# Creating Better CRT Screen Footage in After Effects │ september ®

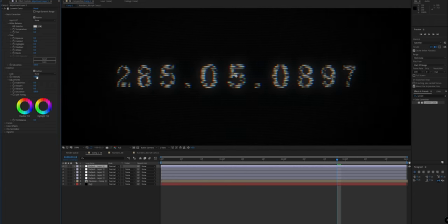[16:24]
But what I found really useful is for creating like creative looks, there's a little tab here.
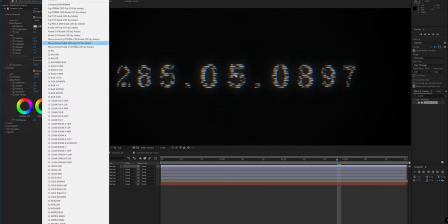[16:29]
You can grab one of these LUTs. This is all included in After Effects.
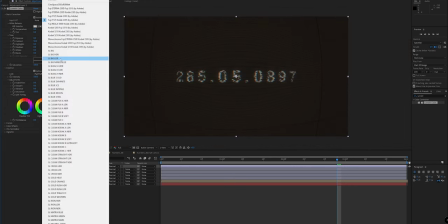[16:34]
And pretty quickly, by selecting the right ones, some seem to be quantum.
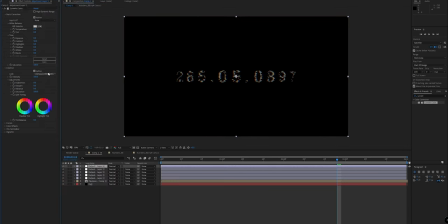[16:39]
You've got some CineSpace ones here. You have, I think this is one of the ones I use. You've got some ones which like seem a little cooler, like that.
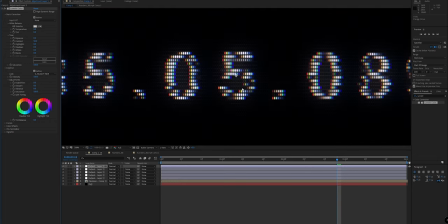[16:47]
By cooler, I mean temperature-wise, which already see, so you get quite a nice like, little glow here.
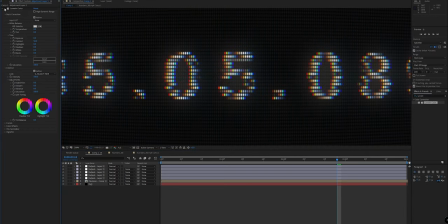[16:53]
So that's literally the difference between before and after. It's quite stark, and this is something that I use quite a lot when I'm trying to create something a little different.
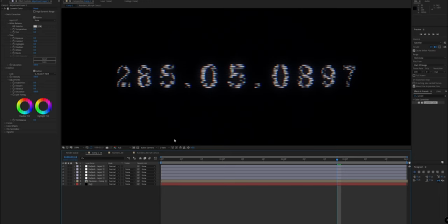[17:01]
If you think the background's too dark, you can head to your brightness here. So we're all controlling everything in one composition here, which works quite well. You can tone that up, and you're getting a pretty nice look here. This is something that I would be pretty happy to include in my project.
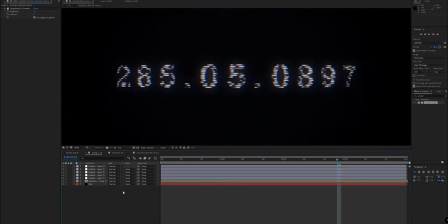[17:19]
You're getting a good separation between the foreground, or when I say the foreground, I mean like the subject and the sort of duller bits of the screen here, and you're getting a super cool color correction LUT, which, although it doesn't seem too important, it will add a lot to your CRT renders.
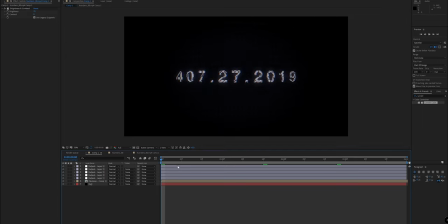[17:35]
And just like that, I'd say you're pretty cool. Something to bear in mind is that obviously you're working with this sort of setup is like a delicate dance between what your footage is in the first place and the effects that you have over it,
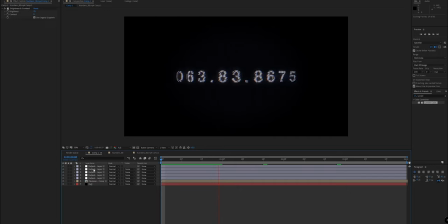[17:53]
right? So obviously we've got our LEDs, we've got our layer stack here, which sort of creates a CRT effect. But if you really want to take it a step further, it's almost like in 3D, like your geometry versus the textures, right?
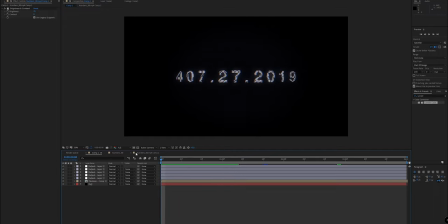[18:07]
It's a pretty delicate dance, like it's a 50-50 split between both of them. If your geometry is terrible but your textures are really good, your render's going to look a little off. And at the same time, if your textures are not so great but your geometry is amazing, same thing, right? So you want to think about that too.
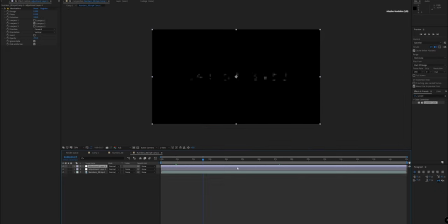[18:22]
So something I would do is, we've got the glitch effect here, which is quite cool, but if we take a look at our sample footage here and it's still boring, there may be more that you can do. If we're creating a CRT effect, I know of a plugin which I didn't use last time, but you can use this time.
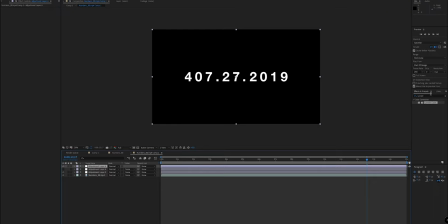[18:38]
If you want to create that over, there's a TV damage layer, which I think you can tweak some settings over, which essentially has like glow bars and stuff which move over. Super old like intro plugin you might have seen.
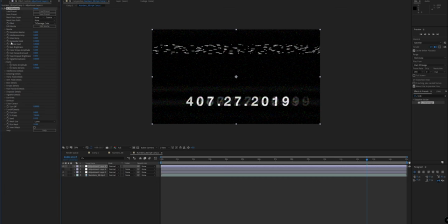[18:50]
It's pretty widely used, but a lot of people use it in quite a silly way. So these are the things which allow us sort of like tweaks different parts of the plugin.
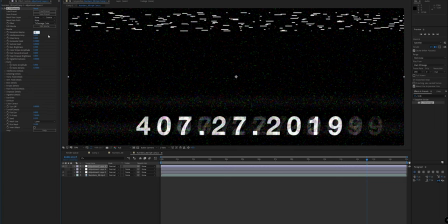[18:59]
So you can turn down the reception master, which is all the fuzz,
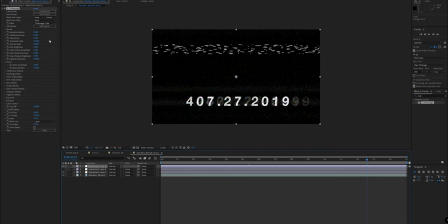[19:04]
I believe, rather maybe not, interference I think is the fuzz. And we can turn out the ghost, which is obviously the ghosting there. You've got color stripes, tape drop out, reception.
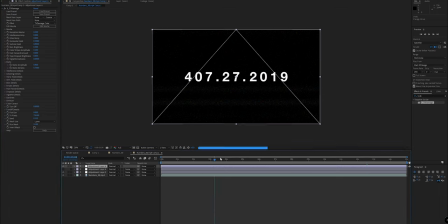[19:18]
What is reception? So reception seems to be almost like the master control here. You can turn out the static amplitude there. That's what I was after. And you're getting a little bit of movement here. So if you wanted to change the vertical hold and the horizontal, that sort of stops it waving about. And you've got these bars, which, although seem quite small,
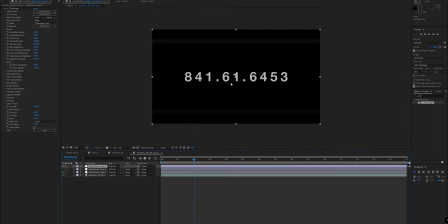[19:38]
may actually create a little more like sort of almost like a randomness, like a variation to your piece. You can change the bar's brightness here to something more like 1. And if you hop back into your old piece or your sort of your master comp here,
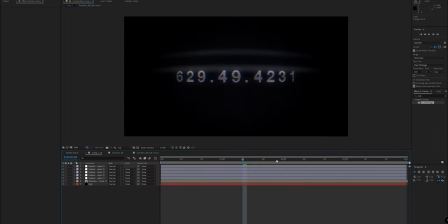[19:52]
you can see we get some glow bars like that, which move up and down and create more of that analog CRT look. So as I said earlier, I'd be inclined to say I'm pretty happy with this piece. You're creating a really nice CRT look here. And it's something that you can use a lot in so many different ways.
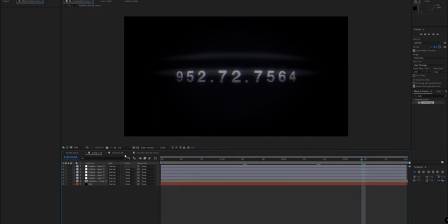[20:09]
And seems to be a little hot at the minute in creating. A lot of people are selling loads of packs and products and random plugins,
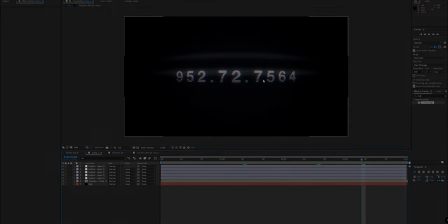[20:15]
which sort of create this effect when you can do it your own way with a little more control.
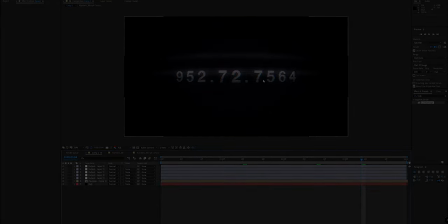[20:20]
So hope you guys appreciate that. Hope you guys enjoy the video. I have some more stuff coming very soon related to this and a project that I'm working on. And I will see you in the next video. So thank you for watching.